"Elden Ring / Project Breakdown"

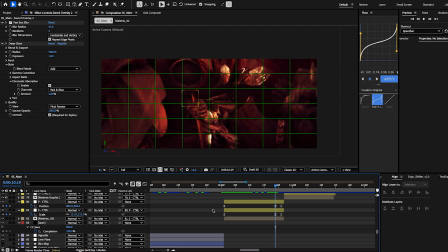On Windows, it will probably be Alt and then the parentheses button to turn on this grid. And so, yeah, just have it lined up with everything, the main focal point of her stabbing him.
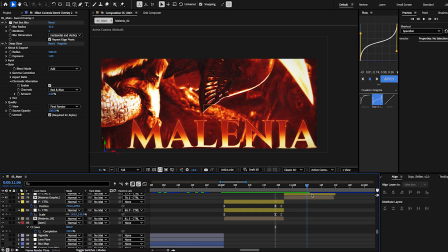And then we have it zooming in even more because this next clip is like close to her face, and I'll show you guys how I did this like color correction and all that stuff.
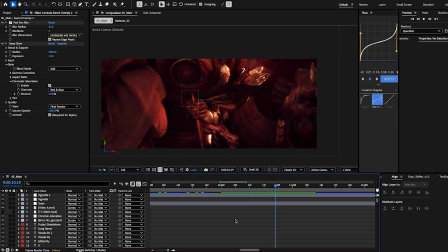The only other thing we have is, I guess I had a lens flare here, but I didn't end up using it.
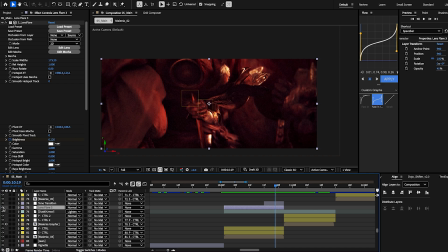Let's see where it was. I have no idea where it was. Anyways, so I also have this tone transition, which, you know, I could drag right here.
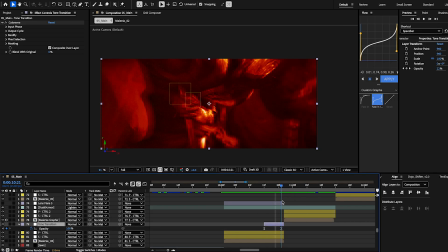But because this next clip is so orange, um, I wanted to help push that more. And so what I have is just a colorama on this adjustment layer with,
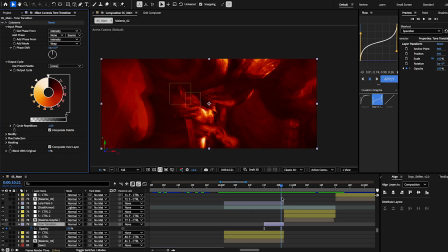fire and smoke preset. And I just have the opacity of the adjustment layer from 0 to 100.
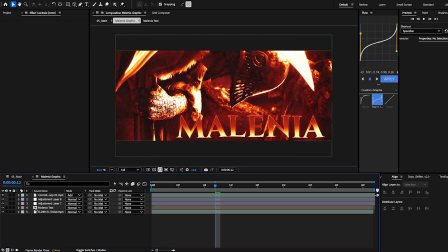And in this, we'll go over this in depth.
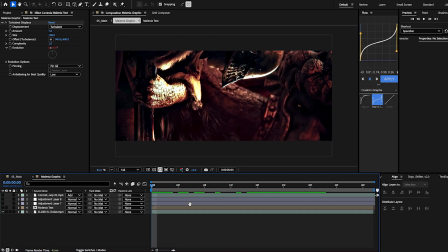We have the base layer of her starting to use the Scarlet Rot stuff, time remapped, and then we have S_halftone.
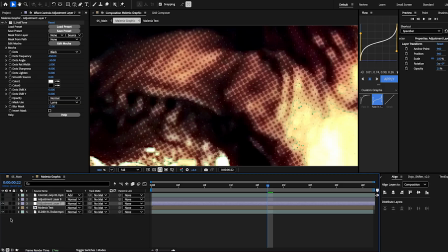I just really liked this look. You can see that there's some little dots right here, which is exactly what halftone is.
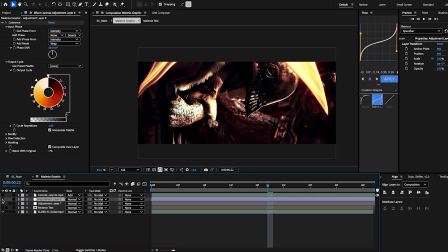And then there's also a colorama layer with the fire and smoke preset again.
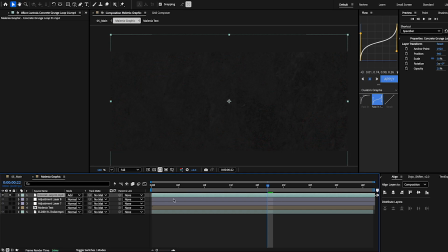And then there's this concrete loop that I have that goes like this.
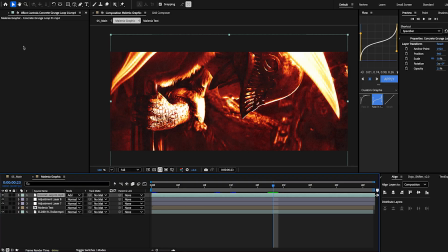It's set to add, and I believe, yeah, that's it.
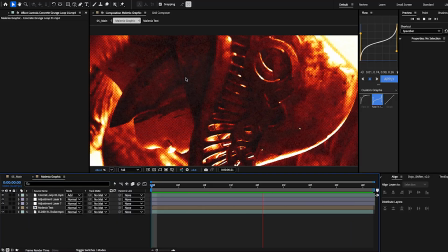So you can like kind of see the concrete layer happening. If you look really closely, you can see a bit of movement, especially down here.
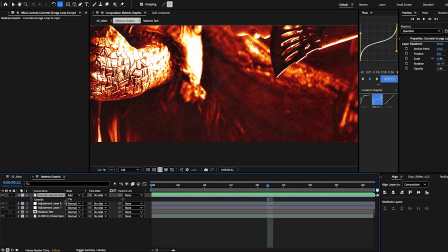Yeah. It's set to add. The opacity is turned down to 25% because this is what it would look like at 100.
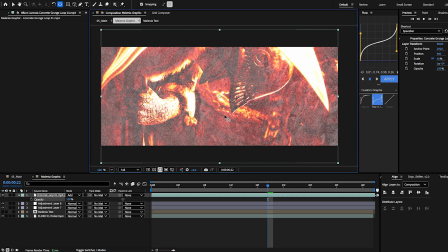Again, I'm not saying this is bad, but it just didn't fit this edit. You can absolutely have this overlay set at 100% opacity and it look good depending on the edit.
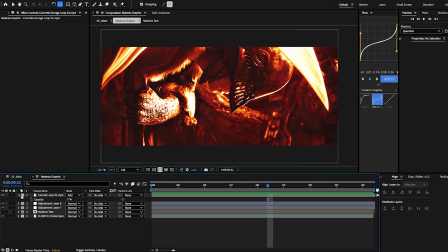There's no rule that says not to do that.
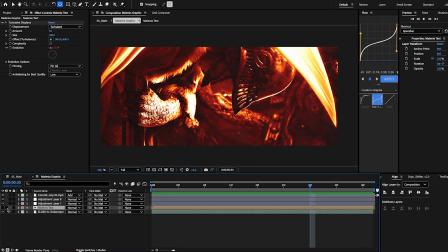So yeah, that's the color correction and the texturizing stuff. And then we have this text, which is just her name.
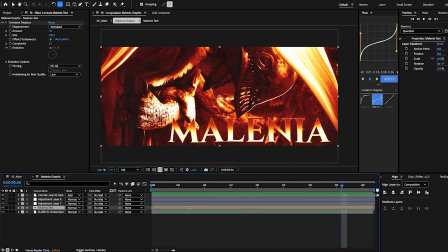I feel like the font really fit her, if that makes sense.
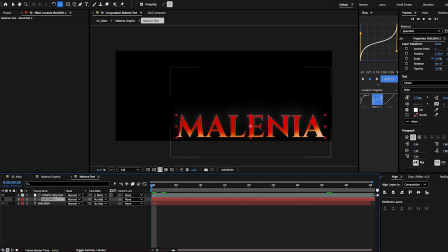And so I have this overlay, so it just goes like this.
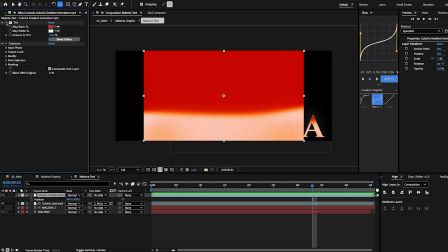And the way I got it to look like this is I added a tint and then a colorama.
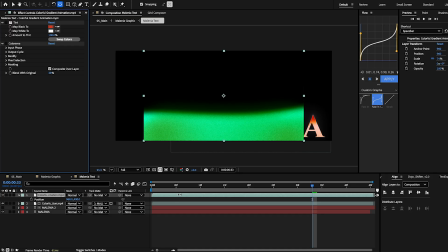So this is what it looks like as the base thing.
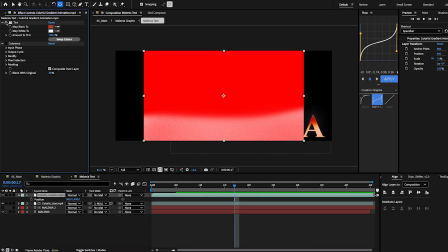Added a tint to match the color grading for this scene, and then output, same thing, the fire and smoke preset in colorama.
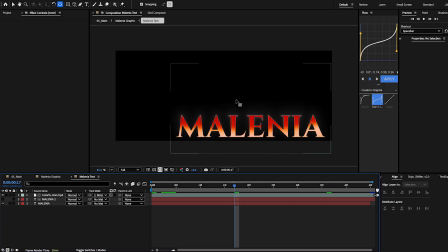Then what I did is I pulled it over here so you can see the bounding box of where it is, and I have it animating from low to pulling up, kind of revealing more of the text. I don't think there's supposed to be another keyframe here, honestly.
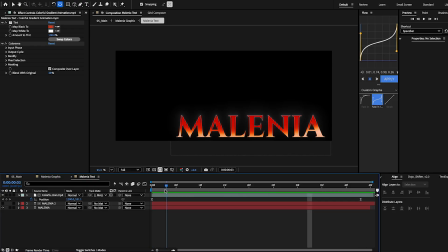So yeah, it reveals more of the text, and all you do is take your text, or take your overlay, mat it to your text, and yeah, it goes from looking like that to this.
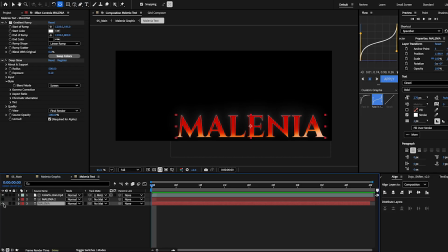And then under the text layer, I just have a stroke layer of the text with a gradient ramp, and the points are right above it and right below it.